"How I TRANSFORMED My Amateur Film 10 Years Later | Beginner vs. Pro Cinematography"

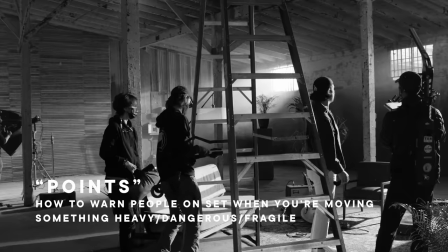(4:07)
You just say points, and that way everyone knows what direction you're coming from and that you are carrying something to get out of the way.
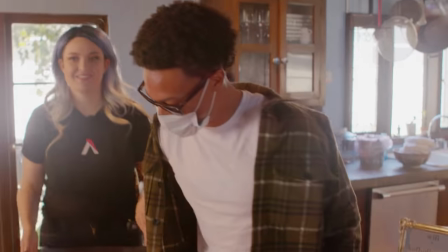(4:15)
Do you wanna sit in for this? Do you wanna be our little boy? Here's one thing that I did in the old in the old you saw it.
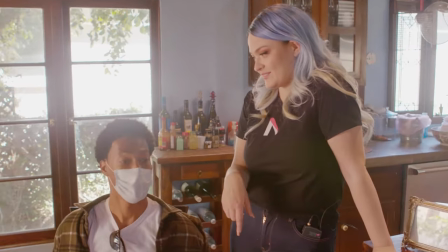(4:23)
What do you think about it? It was awesome.
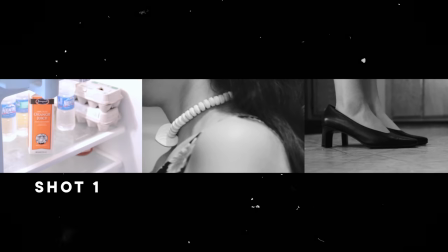(4:25)
Yeah, it lies Here's what I did in the old short I just shot in an order But it doesn't make sense today because you
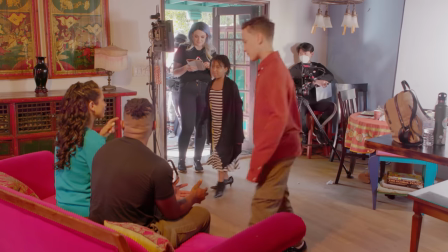(4:32)
want to get the most intense setups done first By the time the actors come the shot is more or less ready so that they don't have to sit here
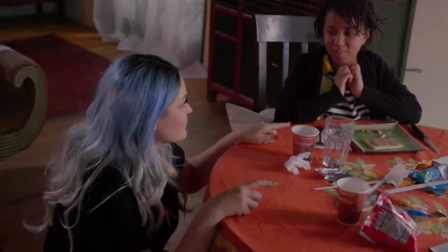(4:40)
for like four hours Okay, you count count to ten ready? One, two, three.
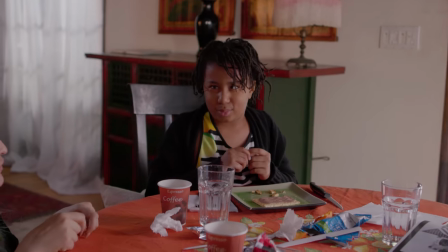(4:46)
Kid actors are a little bit different because you have to be like playful and nice to them and tell them stories and not just like get down to brass tacks with adults. So if everything's set up, my brain can focus on talking to the kids and being like, oh my gosh, hi, how are you?
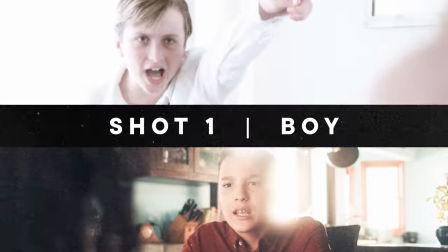(4:58)
What grade are you? And like all that jazz. All the money. Nice. The good thing last time was that I just used natural light.
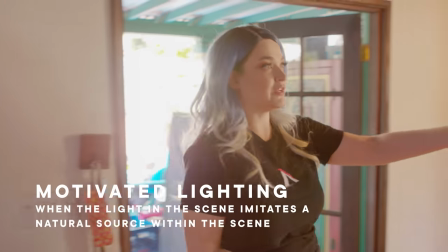(5:08)
This time it's the same thing. So all of the windows are gonna be what motivates our lighting.
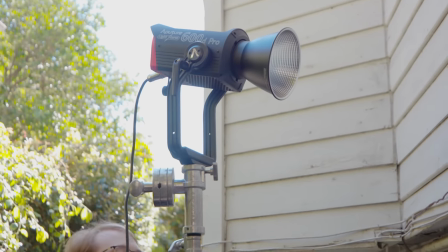(5:14)
This is a 600D Pro on a Mambo Combo stand and it is that harsh backlight motivator.
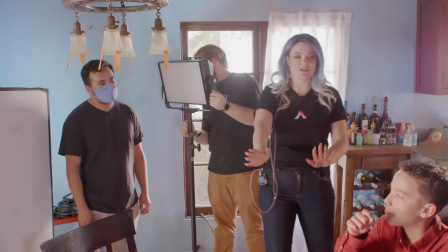(5:21)
Originally we were gonna bounce that fakes on light over on this side of his face but we realized it wasn't enough light.
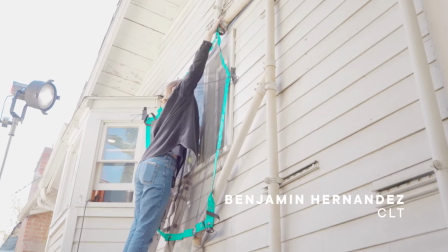(5:26)
The building's kind of covering some of that light and so we can't really bounce it anymore so we're just gonna try
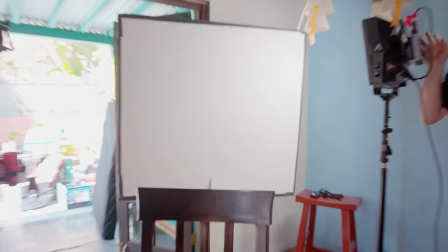(5:32)
to augment the light coming from there and bouncing it onto the b-board so we can give it more wrap on that side.
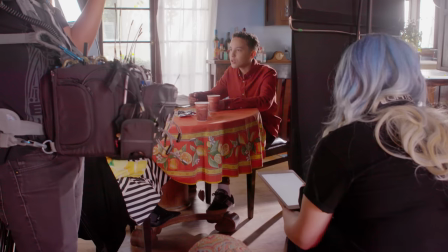(5:37)
And then we're gonna put floppies on this side so that this side of his face can be a little bit darker on this side, so imagine like a whole wall here.
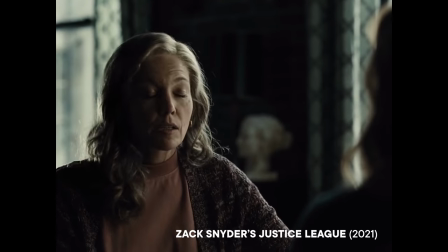(5:44)
That is a technique cinematographers do to make things more dynamic. One of the ways that you can really upgrade your kit if you can't afford a cinema camera is to really think about diffusion and filtration.
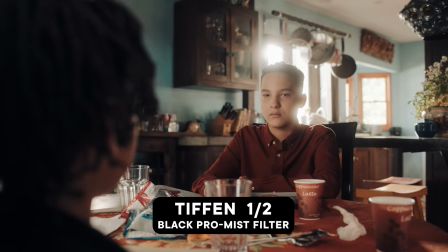(5:56)
So here we have a Black Pro Mist filter.
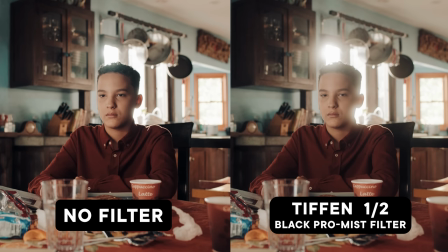(6:00)
The blacks are gonna be a little bit lighter because we're taking away a little bit of that digital look.
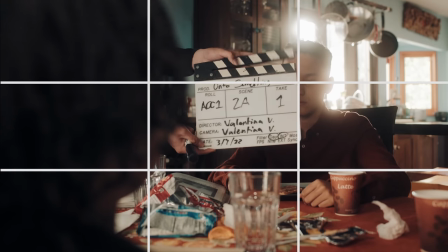(6:06)
C, two alpha, take one, marker. Right now, I'm using my guides up.
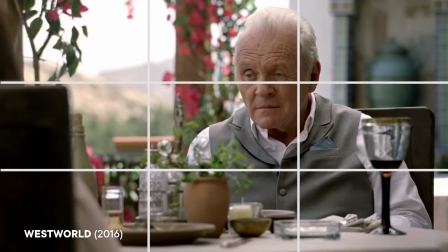(6:13)
He is positioned one third on the right, just like a very classic framing for talking shots like this.
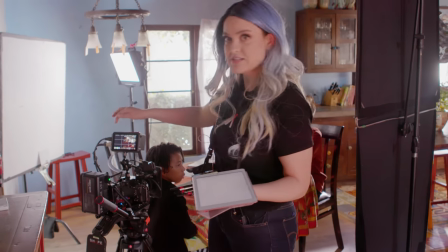(6:19)
Because she, her shoulder and her hair is on the left side, it goes completely dark because there's no light on her.
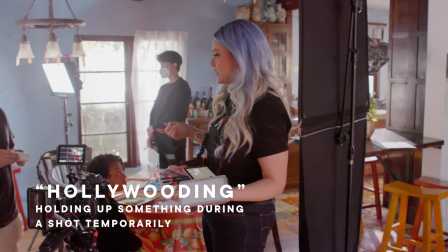(6:27)
So that's why I have been here just Hollywood-ing a little MC light just on her hair a little bit.
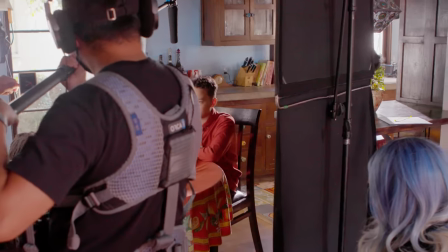(6:34)
And three, two, one, action.
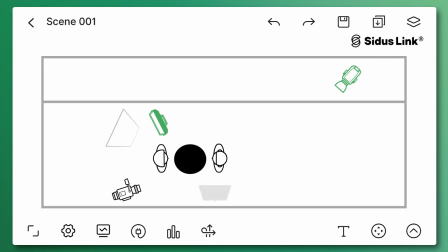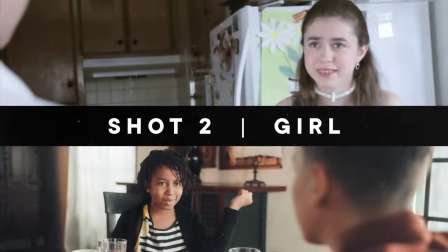(6:44)
Cool. Awesome. Cut. That was awesome, guys. So the shot that I'm trying to achieve right now is the other half of the conversation.
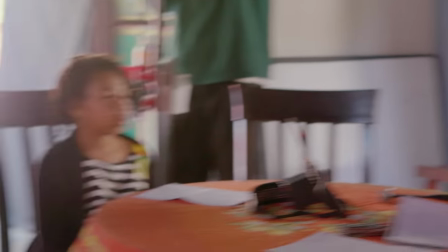(6:51)
Obviously, we saw the girl's back, but now we need to see her deliver her line so that we can go back and forth.
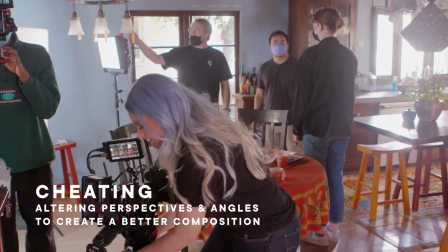(6:57)
Right now, what we're doing is we're cheating, which means we are moving the table around, we're moving the actors around in order to get the best frame.
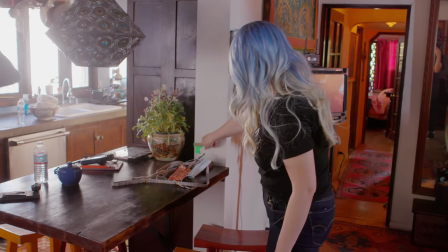(7:05)
I feel like when I was a beginner all I could shoot was what I was given didn't realize that hey
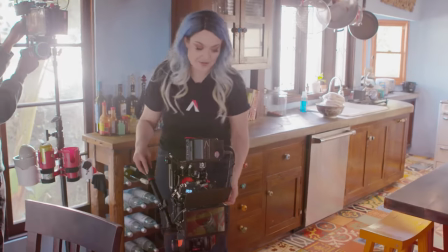(7:12)
The the viewer doesn't really know the layout of this house the viewer isn't gonna catch on is that a cat meowing?
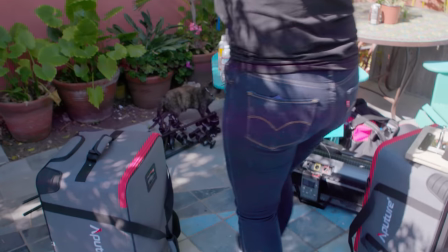(7:18)
Oh my god camera speeds
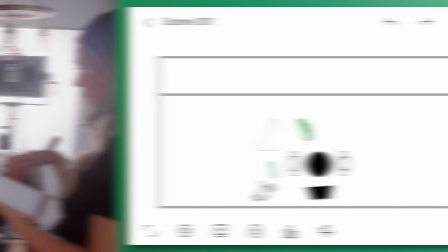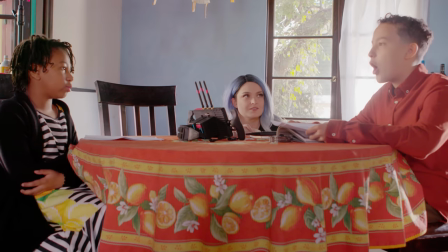(7:29)
Now we're flipping the world 180 degrees the other way So imagine if the table is here, and then the parents are here.
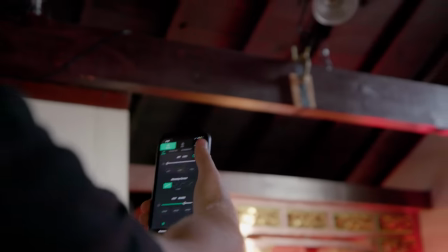(7:36)
We're also adding a hair light for our couple cause we have a lot of interesting stuff in the background,
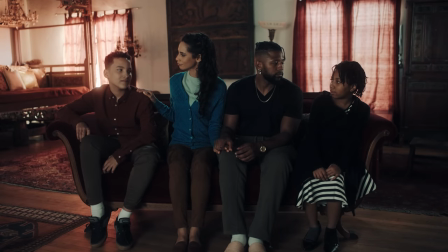(7:43)
but they're gonna sort of blend into it if they don't have like a physical separation.
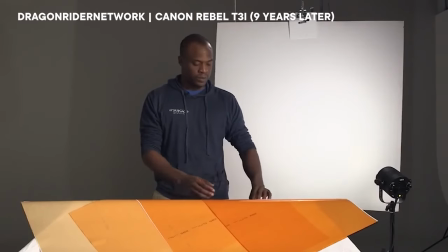(7:49)
So that is a 300X. Or if you just have a daylight light, just gel it with some color temperature orange CTO gel.
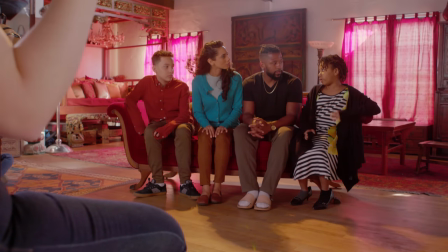(7:55)
As you can see clearly, the couch is so much farther from the wall. And in the old one, as you can see, it's just very flat.
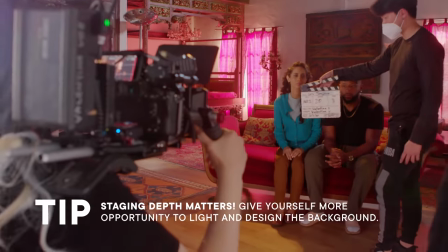(8:03)
Whereas here, I'm trying to take full advantage of this place. As soon as we walked in on the location scout, I was like, this is the shot.
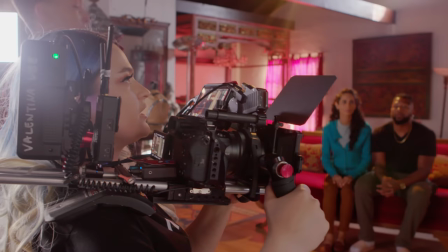(8:10)
This is the money shot right here. Three, two, one, action.